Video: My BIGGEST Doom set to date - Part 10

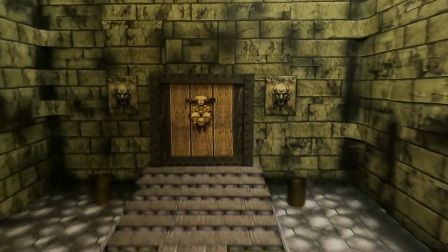187s
I mean from a distance you can't really tell but from up close all these things here like little sort of bits here
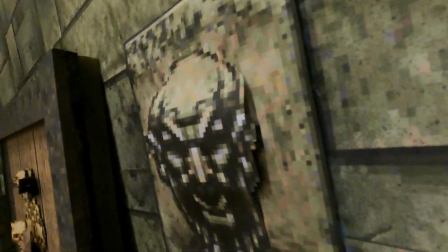194s
they all stand out in kind of like um let me just show you a bit more close they all sort of stand out basically i put like foam there foam sort
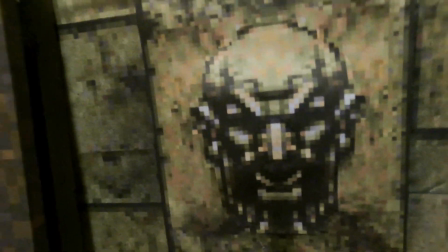203s
of there and then underneath that more foam just to make it stand out a little bit a bit more like that and also of the door as well i sort
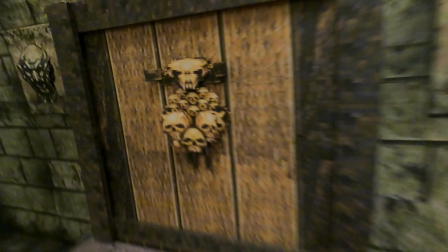209s
of cut around it stuck them to foam made the horns a bit more kind of like rounded like that so just looks a
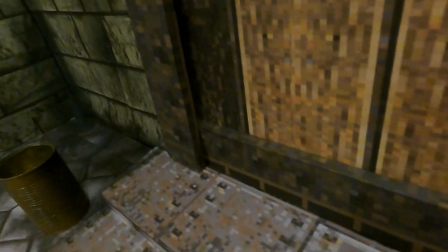216s
bit more a bit more 3d and also i made it sort of out of wood around a wooden frame around it as well just to make it a bit
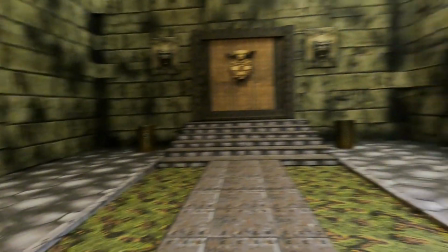224s
more impact so when you're standing back like that you can sort of turn and you might get these like i don't know i don't
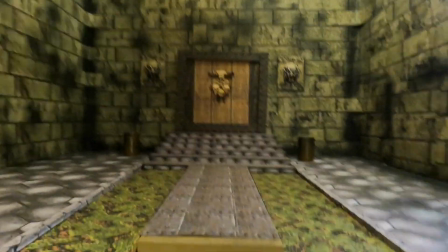232s
know how's it looking anyway what do you think so i'll have loads of smoke as well i might even have some flickering lighting
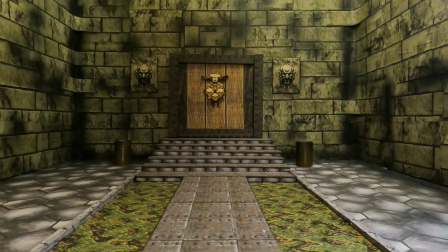238s
i'm not too sure yet i don't even really know what i'm going to use this room for in the way of kind of like the storyline i'm kind of just
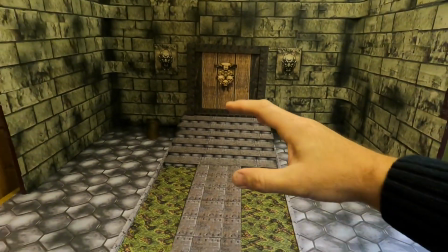245s
like making it up as i go along but like i'm not sure if i'll have a demon fight in here i think i want this as kind
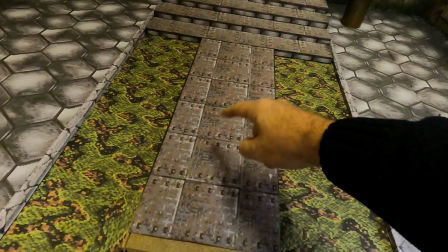252s
of like just a giant room that you'll walk through maybe i'll have an artifact or something here that you'll pick up maybe like a berserk pack
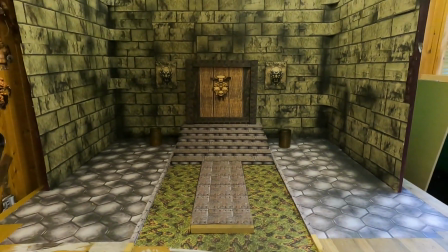259s
or maybe that might be too early in the film to have a berserk pack but i kind of want this to be kind of like the room to show you that you're entering hell
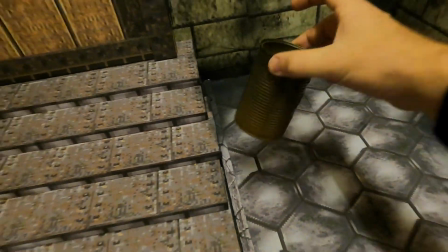267s
and i've got these two barrels here baked bean tins and i paint i spray painted these um brown and
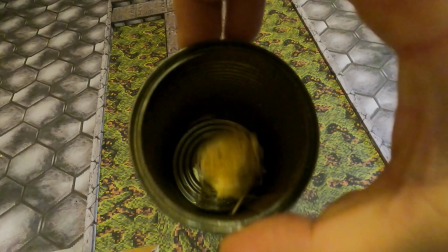274s
sort of like a dark gray and I've got one of these in there that we're going to set fire to and do a little test run and see how that
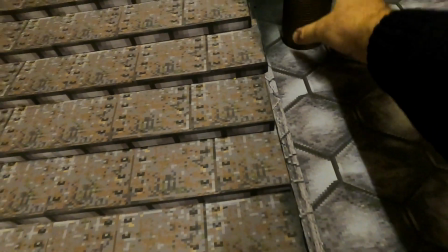280s
looks I've got it under control it's not a fire hazard it's all fine I've got completely out of control but yeah I think
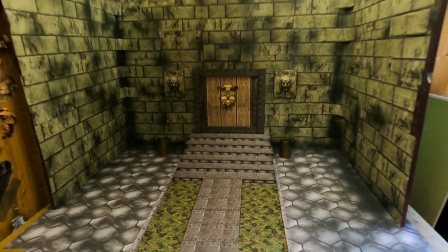285s
we're going to go and do that now and see how it looks so um let me know what you think uh let me know what you think of what I could do with this
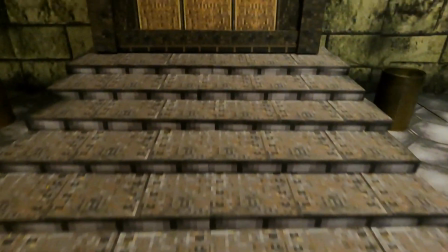292s
set should I just have myself walking through going up the steps going into the door the door opens and
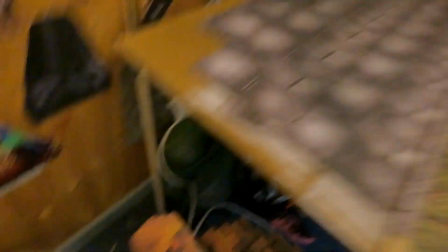300s
then maybe maybe when the door opens you see the imp or maybe it's all dark behind
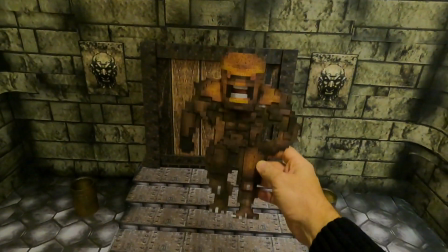305s
the door you see these little red eyes glowing and then they didn't walk down here and you'll fight the imp
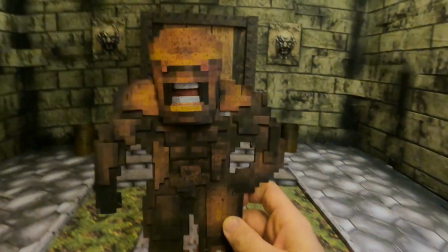310s
it looks a bit daft the way i'm moving it like that but like it will be done in a way that's kind of like more like more organic
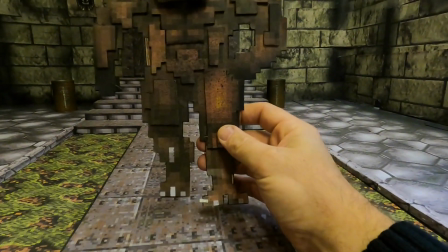318s
looking more more realistic looking when you hold the imp by a leg like that you can get these really nice like movements and then when
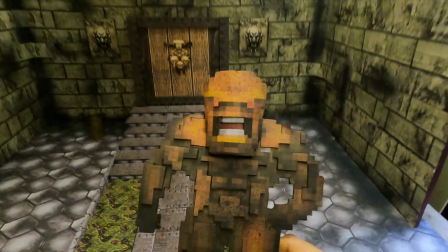325s
i shoot it and blow bits off and blow arms and legs and heads off and stuff like that and spray blood everywhere uh it should look
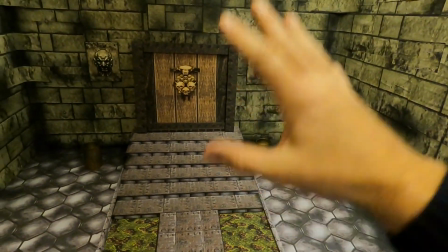333s
quite good i think although i'm terrified about doing that because yeah a lot of work's gone into this so anyway let's light these and see how it
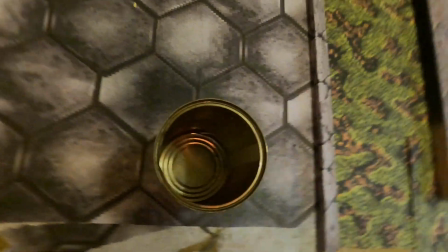341s
looks yeah that
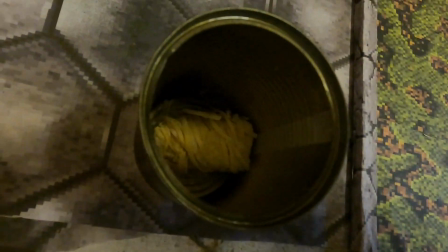347s
didn't work too well
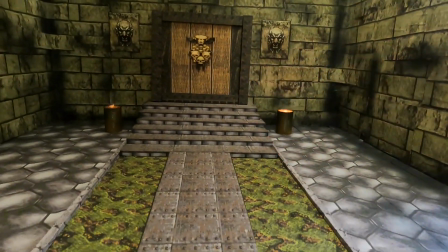350s
okay check it out doesn't that look flipping cool man oh man i'm really really pleased with that
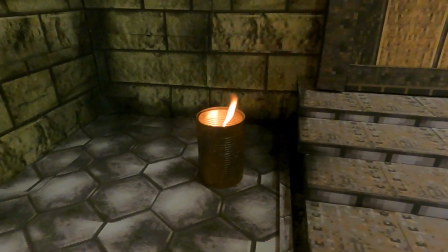359s
it looks just like the barrels from the game you know the flaming barrels i think i've got an image somewhere if I can be bothered to put it up to show you but doesn't that look
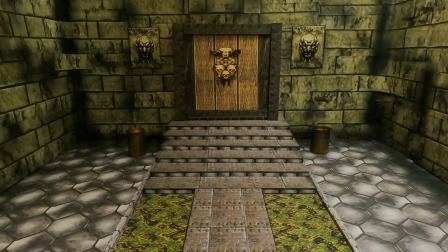366s
great yes I am very pleased with that I think they're going out now oh they don't last too long
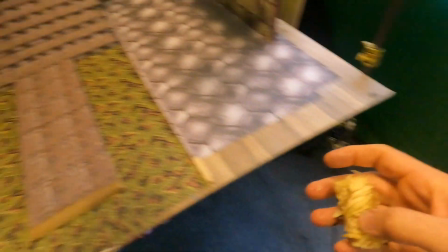374s
oh Christ they don't last very long okay let's blow it out oh
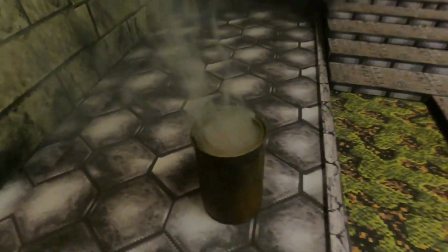381s
it looks like all the smoke I